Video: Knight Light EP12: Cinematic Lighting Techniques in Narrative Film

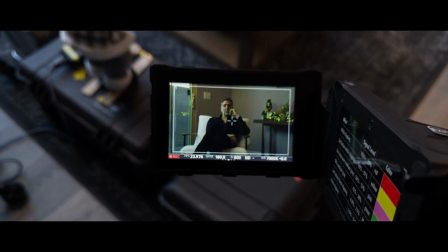4:14 Now, we've also made sure, if you come back, Mel,
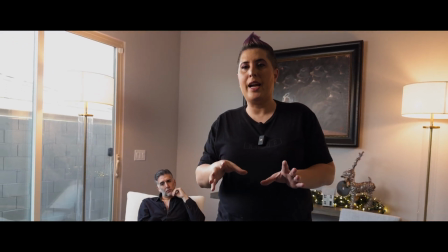4:19 we've made sure to put the camera on the shadow side of the set.
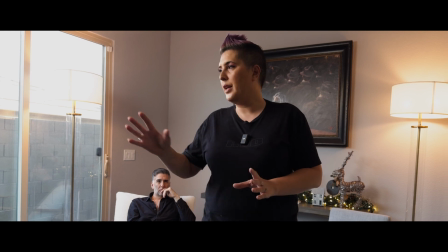4:24 You never, ever want to put a camera right underneath a light.
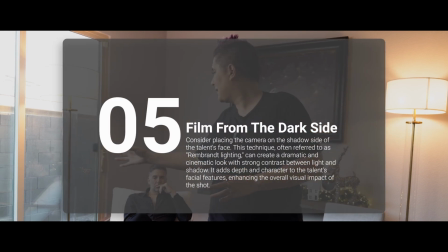4:29 You never want to put it on the light side of the talent's face.
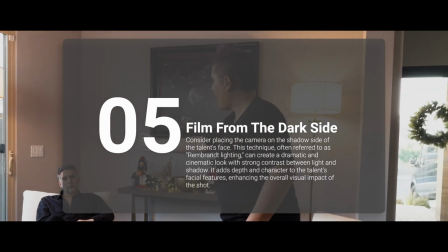4:34 Right now, you can see that the left-hand side,
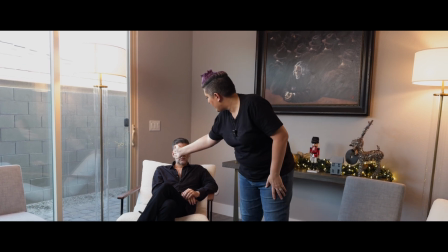4:39 or my left, Chris's right, is lit by this lighting.
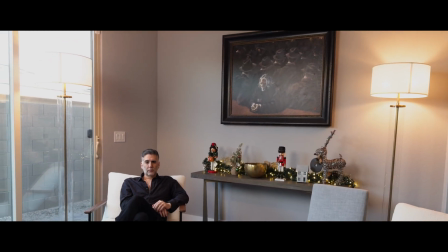4:44 This is the shadow side. We have the camera on the shadow side of his face. You never want to put the camera on the light side.
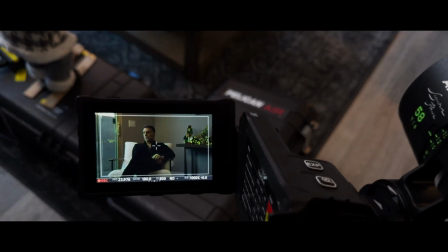4:52 So I would never take the camera and point it here from the light side.
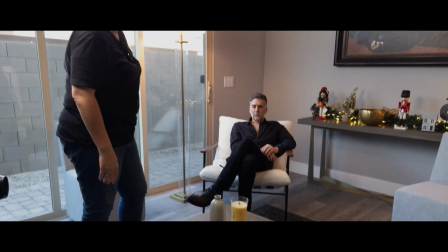4:57 People have done it. It just doesn't look as cinematic as doing it from the shadow side of his face.
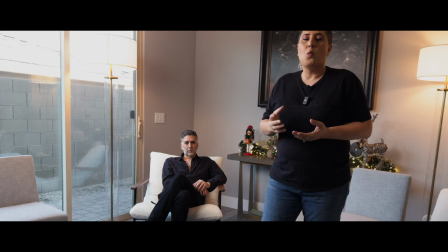5:02 Now, there are different lighting techniques. One of the most common that you'll see, especially in Marvel movies,
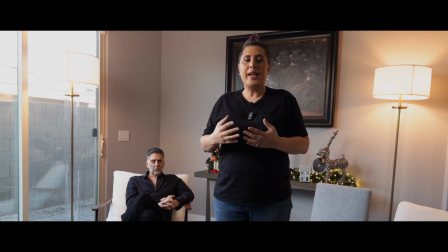5:10 Batman, that sort of thing, is what's called Rembrandt lighting.
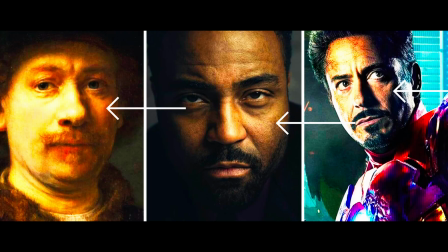5:14 Now, Rembrandt lighting is when you get sort of like this triangle right underneath Chris's eye.
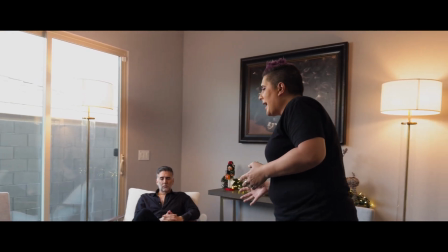5:21 Now, it's not as prominent right now just because of the way we've lit the scene.
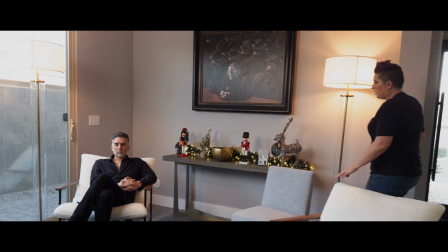5:26 Now, if I kill this practical, look at that.
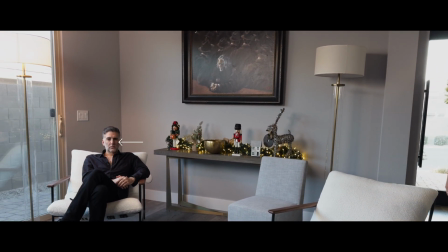5:31 Now we have a much moodier look.
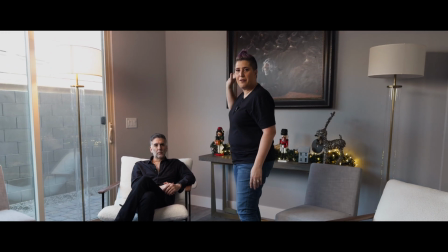5:36 We don't have any light coming from this practical lighting the side of his face.
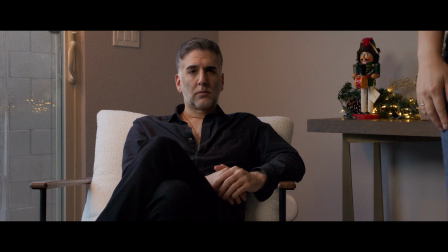5:40 So now you see more of a triangle underneath his eye on the left-hand shaded part of his face.
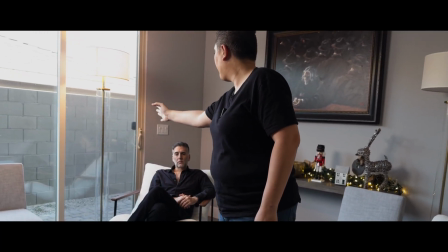5:47 And we only have light coming from this side of your talent.
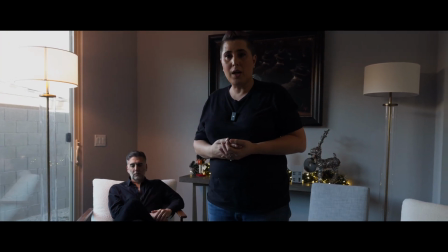5:51 Now we've just lowered the ISO on the area to 400, dropping it down by almost half.
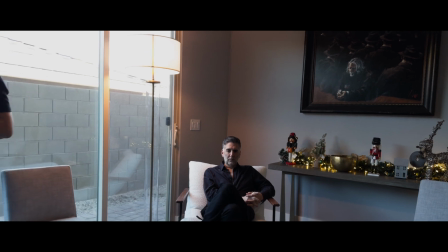5:57 And now you can see it's a lot darker of an image. And if we wanted to, we can also bring in some additional light.
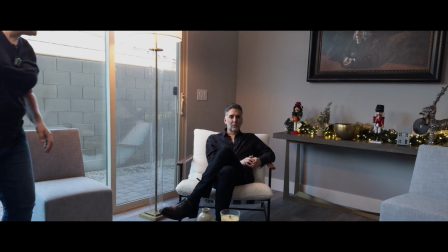6:04 All right, so now it's not as bright as before, but it's still providing some light for his face.
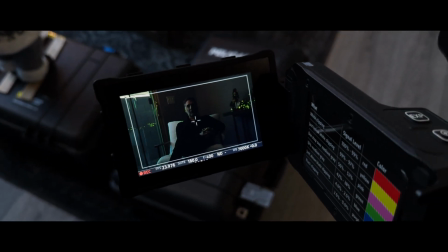6:12 And we're just basically accentuating the light from the sun.
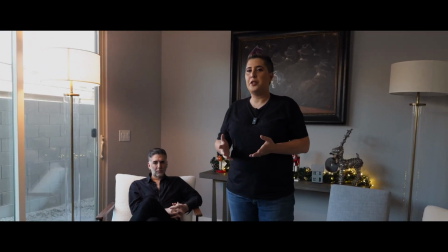6:16 All right, now the other option that you can do is you can actually blast light through the window.
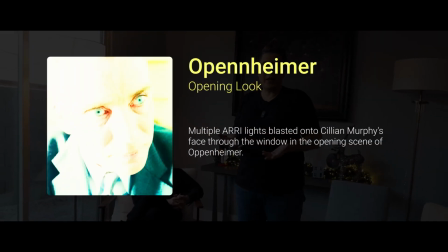6:23 So we've done that before on sets as well.
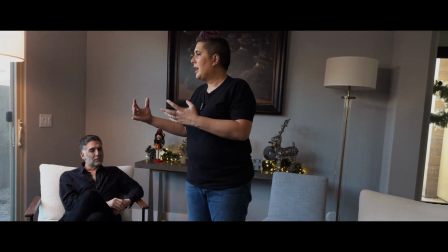6:25 So let's say, for example, we really want to have the sun come in through this window.
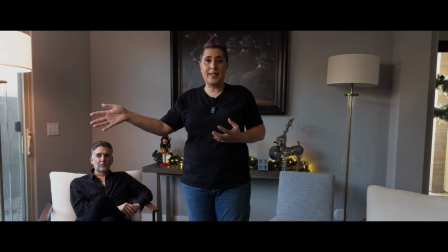6:32 We'll put like an aperture 1200 or a 600 on the outside and blast light in through the window.
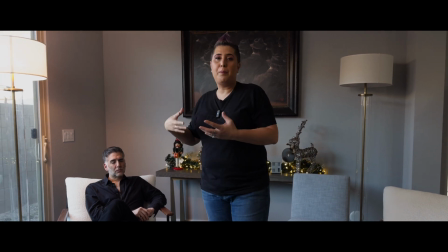6:40 And then that will basically mimic the sun.
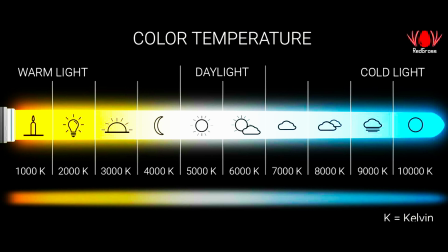6:44 If you want to replicate the color of moonlight, that's going to be around 4100 Kelvin.
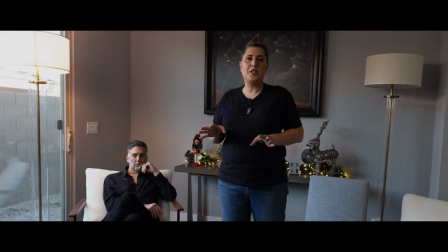6:50 Now, sunlight, daylight is usually around 5000 Kelvin.
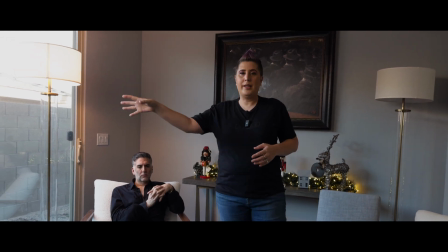6:54 So, if you wanted to replicate the sun, we would put a 600 or 1200 out there and set that Kelvin to about 5000.
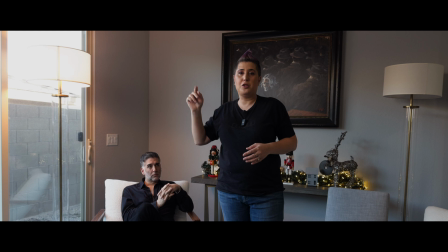7:02 Now, the Kelvin for this light is actually set to around 5000 for daylight to match the sunlight.
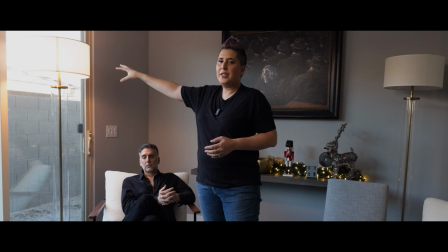7:08 And we're not wanting to replicate the Kelvin of this lamp.
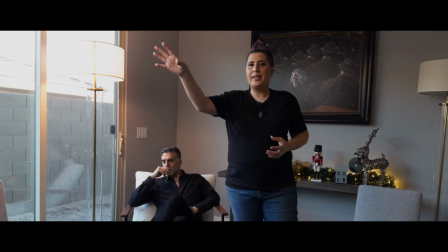7:12 I like how warm that lamp is, but again, we're gonna need some sort of motivation to explain why,
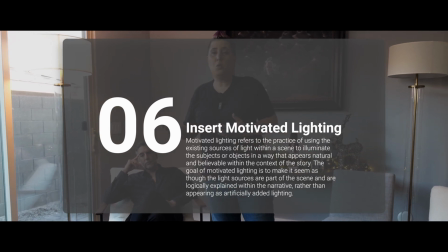7:20 this warmer tone light is gonna be coming from this direction. We could add a gobo, so we're reflecting some,
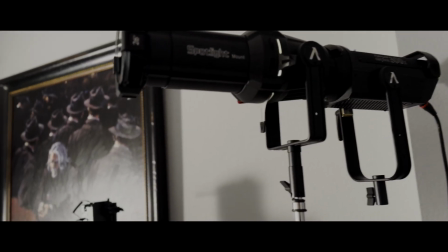7:29 we could reflect like blinds along this wall to make the wall less boring.
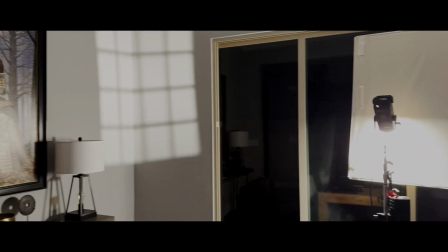7:34 So we do have gobos and we have different attachments for it to create different shapes along the wall, whether it's a tree.
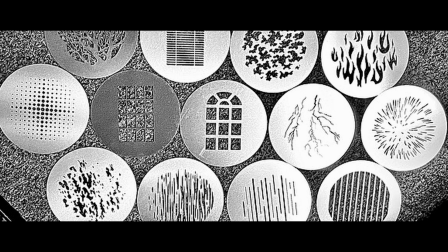7:41 So sun coming in through a tree, we have a gobo that will look like branches as a reflection on the wall.
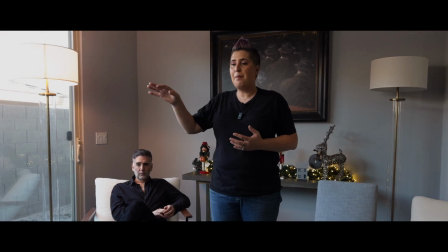7:48 And we can also set a lighting effect on this light to a fireplace and make it look like there's a fire right here in front of his face.
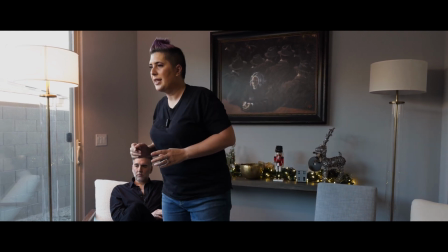7:57 Let's go ahead and actually do that.
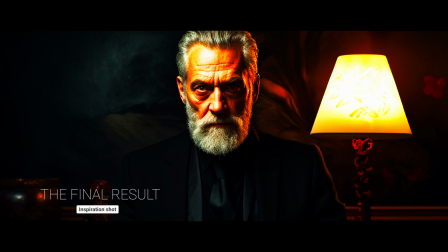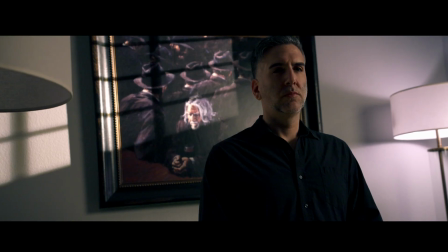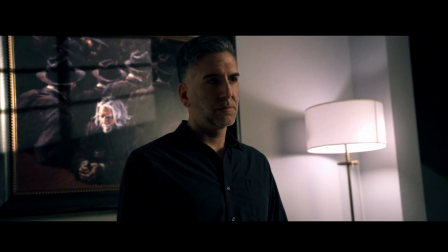8:09 I brought you all here today because the gears have changed, gentlemen.
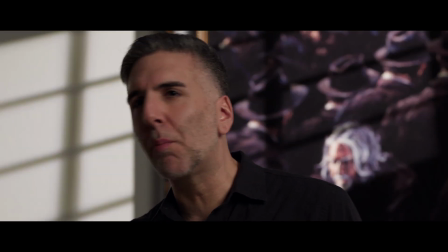8:16 You feel me? No more back alley deals, no more nickel and dimes, no more small time.